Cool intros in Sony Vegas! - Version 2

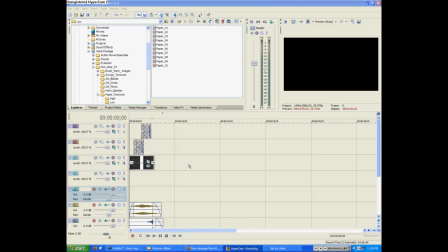Hey guys, Alex Algood from Pro Productions and today, not tomorrow, not yesterday, but today we're going to learn how to make another cool intro. This is my third intro tutorial so make sure to check out our other tutorial collection,
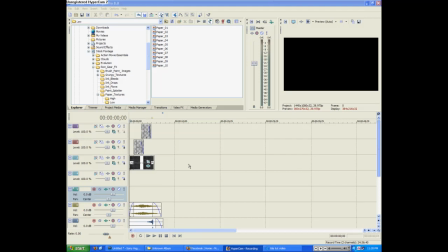the playlist I've made for other intro ideas if this one isn't suitable for you. This is very similar to my first one and it uses a bunch of the same techniques but I thought I would just go ahead and make this one because it had a bunch of tips and tricks the other one didn't include so here we go this is what we're going to be making
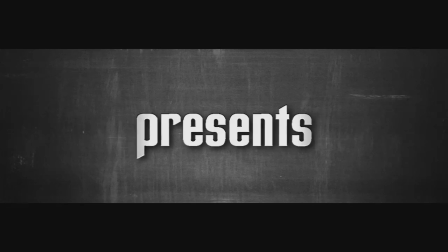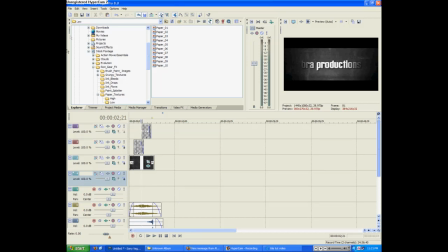all right let's get started we're going to go to new I don't really need to save that
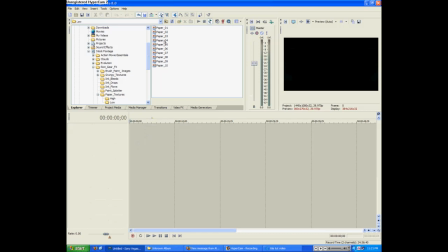and I have a paper texture from video copalettes riot gear which no I will not give you no I will not send you a download link and yes you do have to buy it glad we
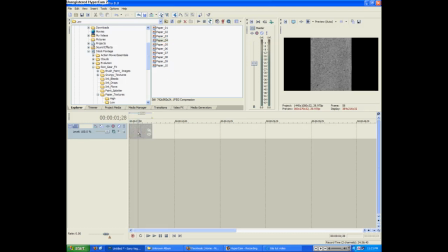got that out of the way that's the wrong one. Let's drag in this one. There we go. I got a sneeze. Hold on. Okay. There it was. What a sneeze. All right. Anyway, this has gotten way off topic.
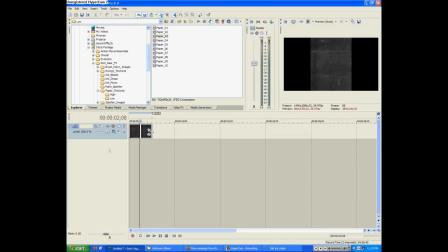Okay. So we have our background layer. It's not right at all. Let's go to the event pan crop thing.
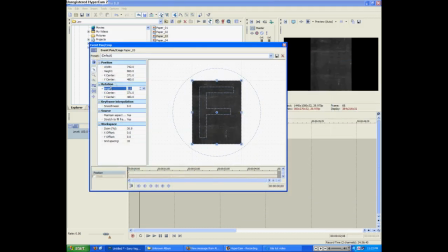Drag it in here. And we're going to rotate it 90 degrees. Going at the rotation panel, clicking angle and going 90. And then it cuts off because it's trying to keep the same width of the original. So we're going to go to Maintain Aspect Ratio and click New.
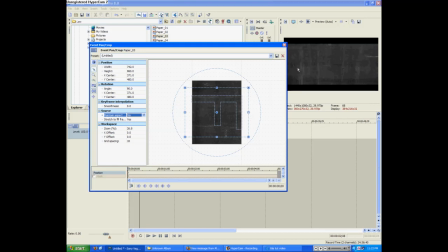And there we go. It works. It's beautiful. I'm going to make it a bit smaller just because I like it like that.
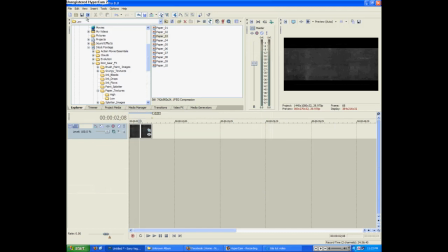And then we're going to make a new video track under insert video track. And then we're going to go to insert text media.
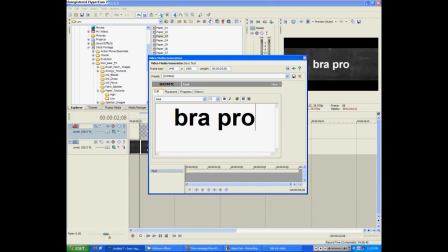We're going to type in bra productions. Excuse me. Now we're going to pick your font, pick whatever you want, make it special and unique. And there we go.
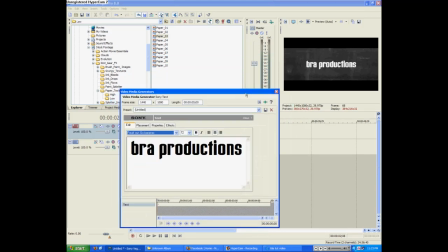I use freak out go bananas. it's a great font now we're gonna go to effects and add shadow try to add shadow to everything I just think it makes things just look better more realistic everything has shadows in the real world
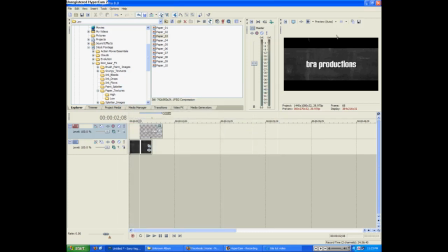but yeah so there's there's our basis that's what what we're going for is that exact scene now to make it all spiffy we're gonna go to the video effects tab and go to bump map go to spotlight up flat and drag it on both broad productions and our background.
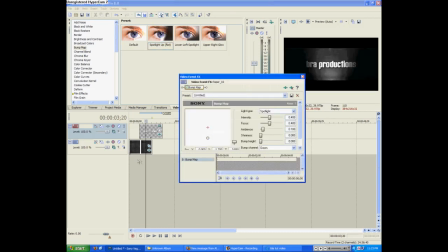Now on our background layer, we're going to pull the little dot down and then take the ambience up just a tad and then pull this little thing, whatever this is up.
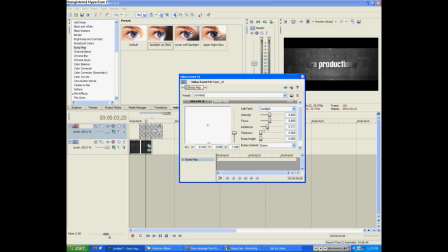I think it's like intensity. So we can take ambience back down a little bit. Excuse me. And then pull that up. So it gives us a nice vignette on the sides for the background layer.
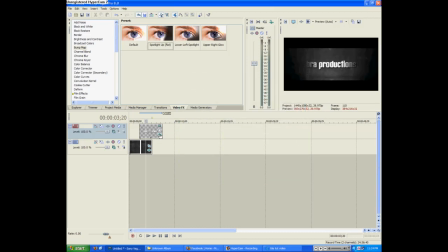Now for the video, we're going to click the event effects and it'll take us back to this.
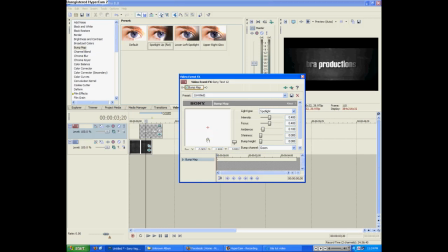Same thing. And we're just going to adjust this. You can always make this how you want. You can change the lights and stuff and all this. It's very unique. But that'll do. Oh, wait, totally forgot. Bump height. Let's increase that a little bit to what you desire.
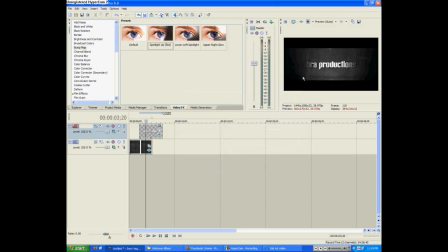And we'll give it a nice little beveled 3D look. And that looks great so far. And then what we're going to do is we're going to go ahead and put a fade by dragging in the corner on our background.
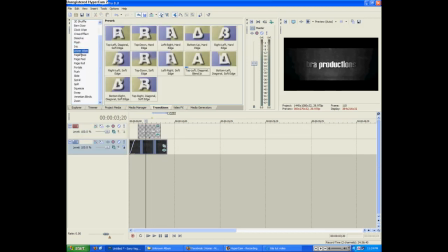Go ahead and make it longer for the time being. Go to Transitions, Linear Wipe, and add a Top Left Diagonal Blend In.